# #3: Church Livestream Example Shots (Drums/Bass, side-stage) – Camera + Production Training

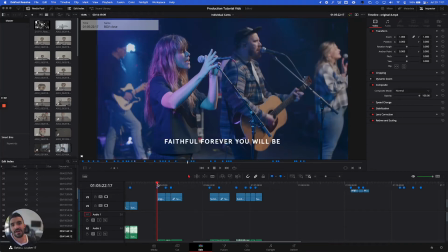0:00 All right, let's talk about camera 3 shots. So camera 3 is positioned over on the house left side of the stage by the drummer. All right, so this first shot is a shot of the background vocalist, pretty close up.
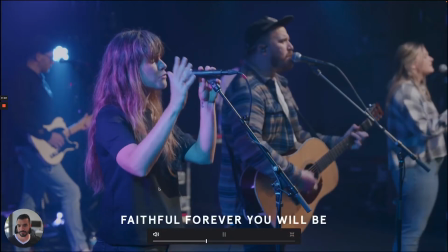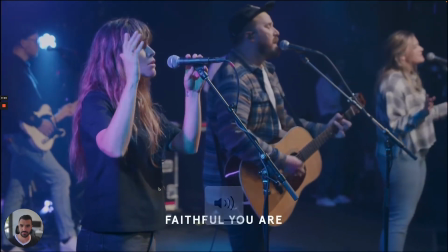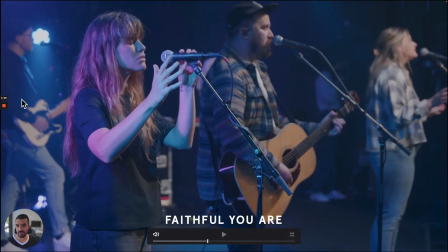0:26 Yep, so that's it. Just good framing here on the left. There's not too much space behind her.
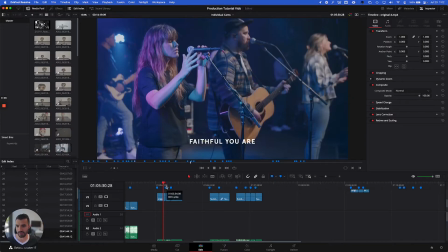0:31 Good headroom. Yep, just a good standard shot. Next, let's look at a wider shot of this same angle.
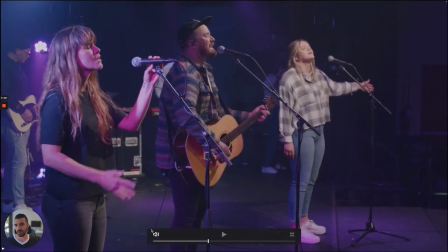0:39 So this is getting all 3 singers a little bit wider.
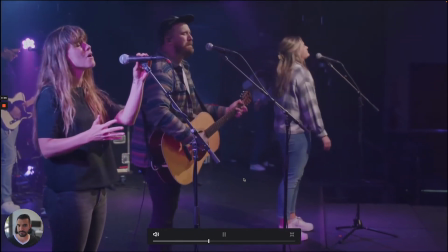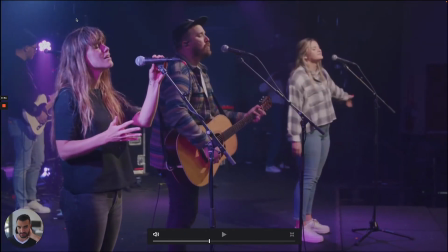0:48 Good movement in the camera here. It doesn't look completely still. We want to have a handheld look to each of our cameras.
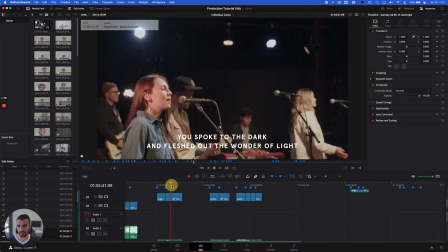0:56 All right, next here is a handheld look. And so you'll see it's a little bit shakier, but not too shaky. If you zoom too far in and you're doing a handheld shot from this position, it will be too shaky and not a great shot.
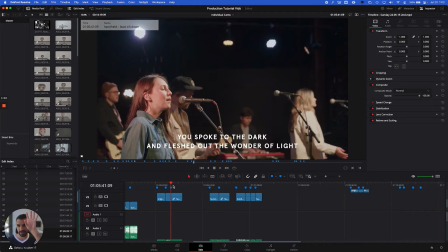1:11 But this one's not too bad, and it tilts down. So similar to your camera 4 shot, if you remember it, it starts above her head with not great framing so that you can have a dynamic movement down onto her.
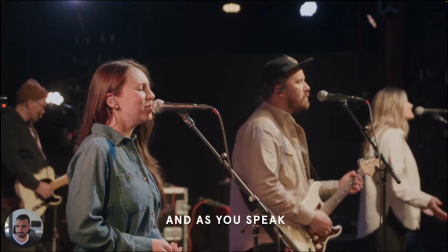1:30 As you speak,
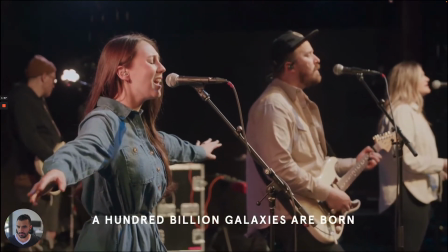1:35 100 billion galaxies are born.
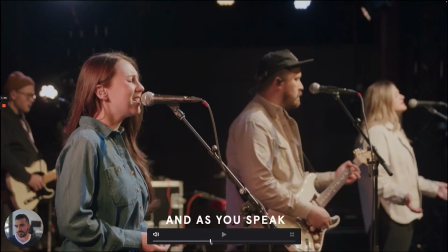1:41 This is another shot with great timing because she was beginning one of the middle choruses in the song.
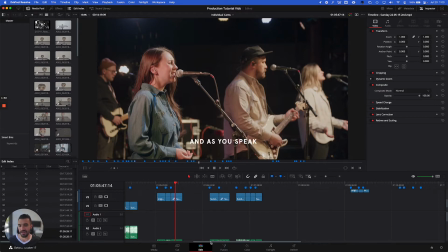1:49 So the visual transition helps to match the musical transition, which always is beneficial.
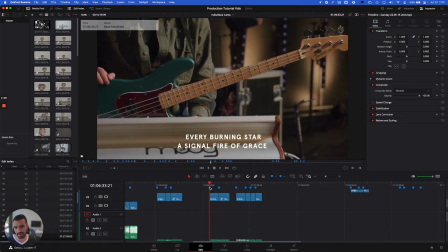1:58 Okay, let's take a look at a handheld shot of the bass from this position. So the operator's stepping a little bit farther out into the middle of the stage to come over around the front of the drums and get this handheld position of the bassist playing the bass keyboard.
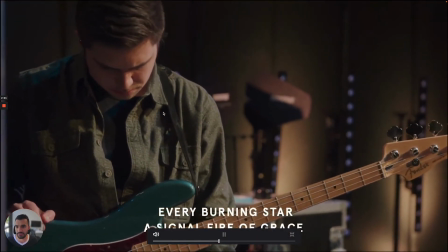2:20 Motion. Coming up from the keyboard,
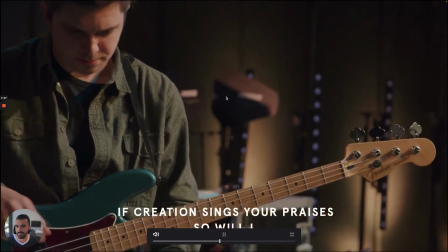2:26 back down.
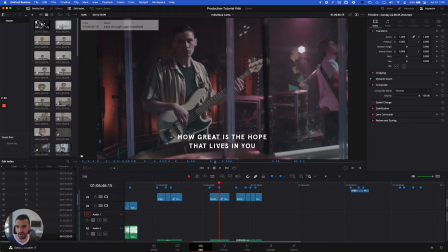2:30 All right. Okay, next bass shot we're going to look at here is a shot of the bass through the drum cage, and this is handheld. So they're stepping up behind the drummer's right shoulder, taking a shot of the bass through the cage.
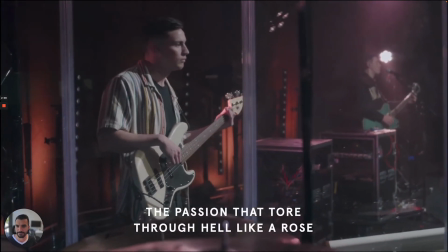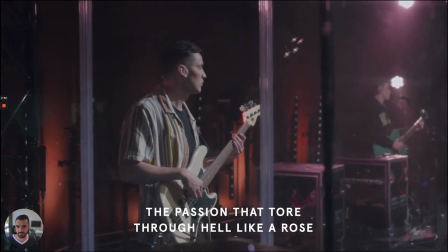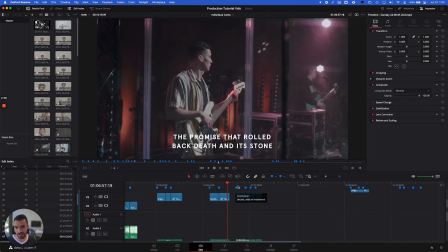2:54 There you go. All right, this next shot here is drums with
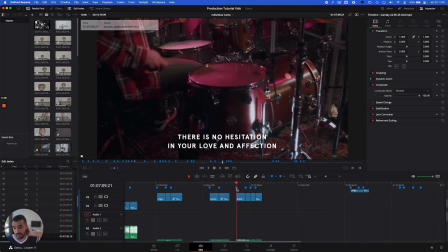3:04 it's a wide shot, so it's pretty far zoomed out on the drums, but it's moving the whole time. This is the biggest thing for the drum shots, is they should have a lot of dynamic movement to them almost all of the time, unless it's a really slow part of the song.
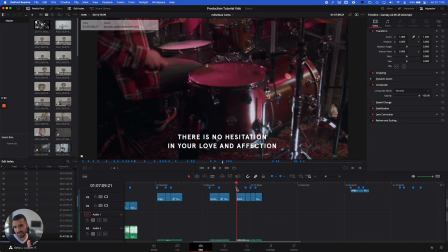3:18 Your hands will be moving toward the cage, up and down, back out, almost constantly. So you should see a lot of movement in the shots.
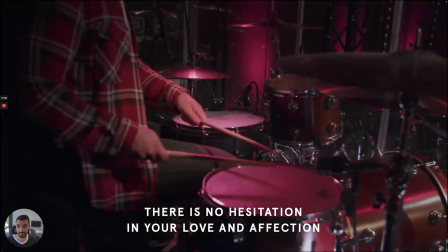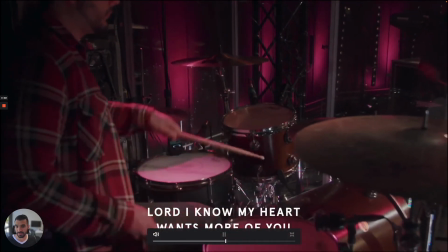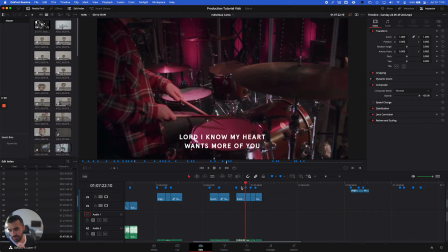3:44 Yeah, so the big thing here to notice is, especially with drums, it's really easy to point at something that is not interesting and where your eye doesn't want to look. So let's watch this again. Notice how your eye travels with the camera operator's movement.
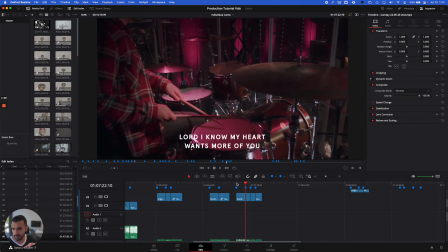3:59 So he draws your eye first to the drumsticks on the tom drum here, and then as he pans up, you'll notice your eye wants to look at his face, and then he'll slowly pan back down. So he's kind of always keeping your eye moving and giving you something interesting or new to look at. Let's watch it one more time.
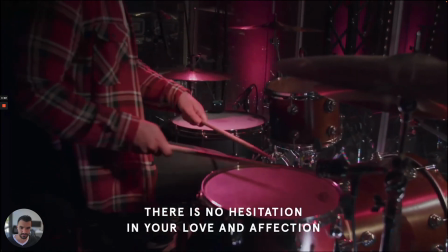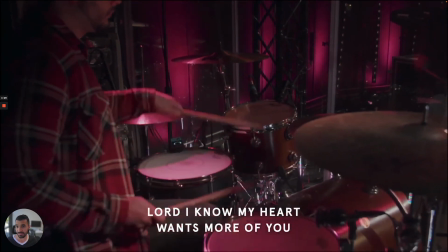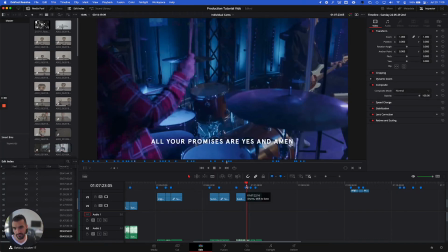4:33 All right, next drum shot here is a shift from showing the drummer to the bass through the cage.
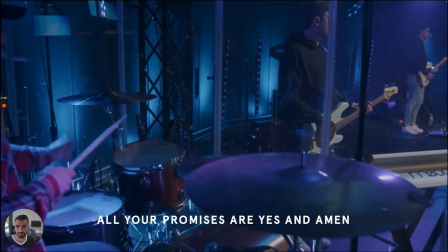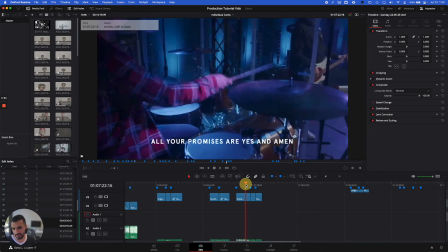4:49 Yeah, so that was kind of a quick transition. You can do better versions of this shot, but that was kind of drawing your eye from the drummer to the bassist.
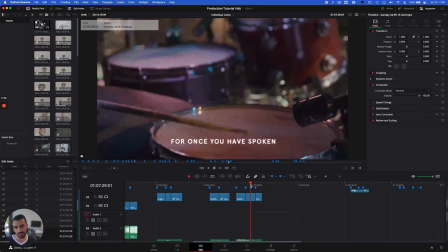4:58 Okay, next let's look at drums with a close stick shot. This one is often really forgotten as a shot. You can do really close zoomed up shots on the tom drum. You can do really close zoomed up shots on the snare, doing a drum roll, doing a build, something like that.
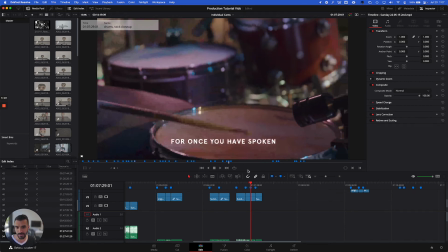5:18 All right, let's watch this.
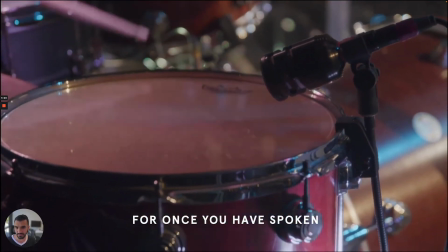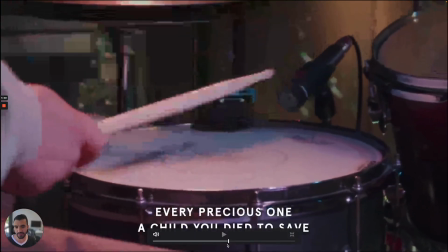5:28 Yeah, here's the same example of that type of shot on the snare.
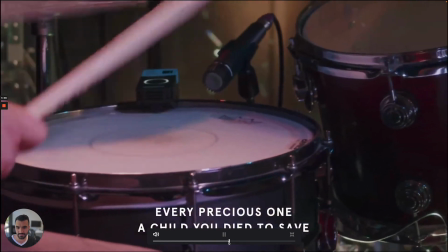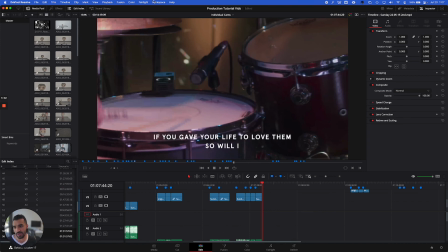5:40 Yeah, so those shots are great. Those are kind of a focal point of the music in that time. It's like the tom drums were keeping the verse moving, the snare drum is building the bridge. So it's a focal point of the music, so we can make it a focal point of our cameras.
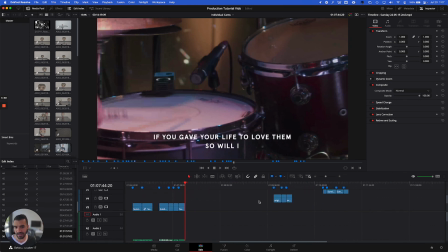5:59 Okay, that is camera 3.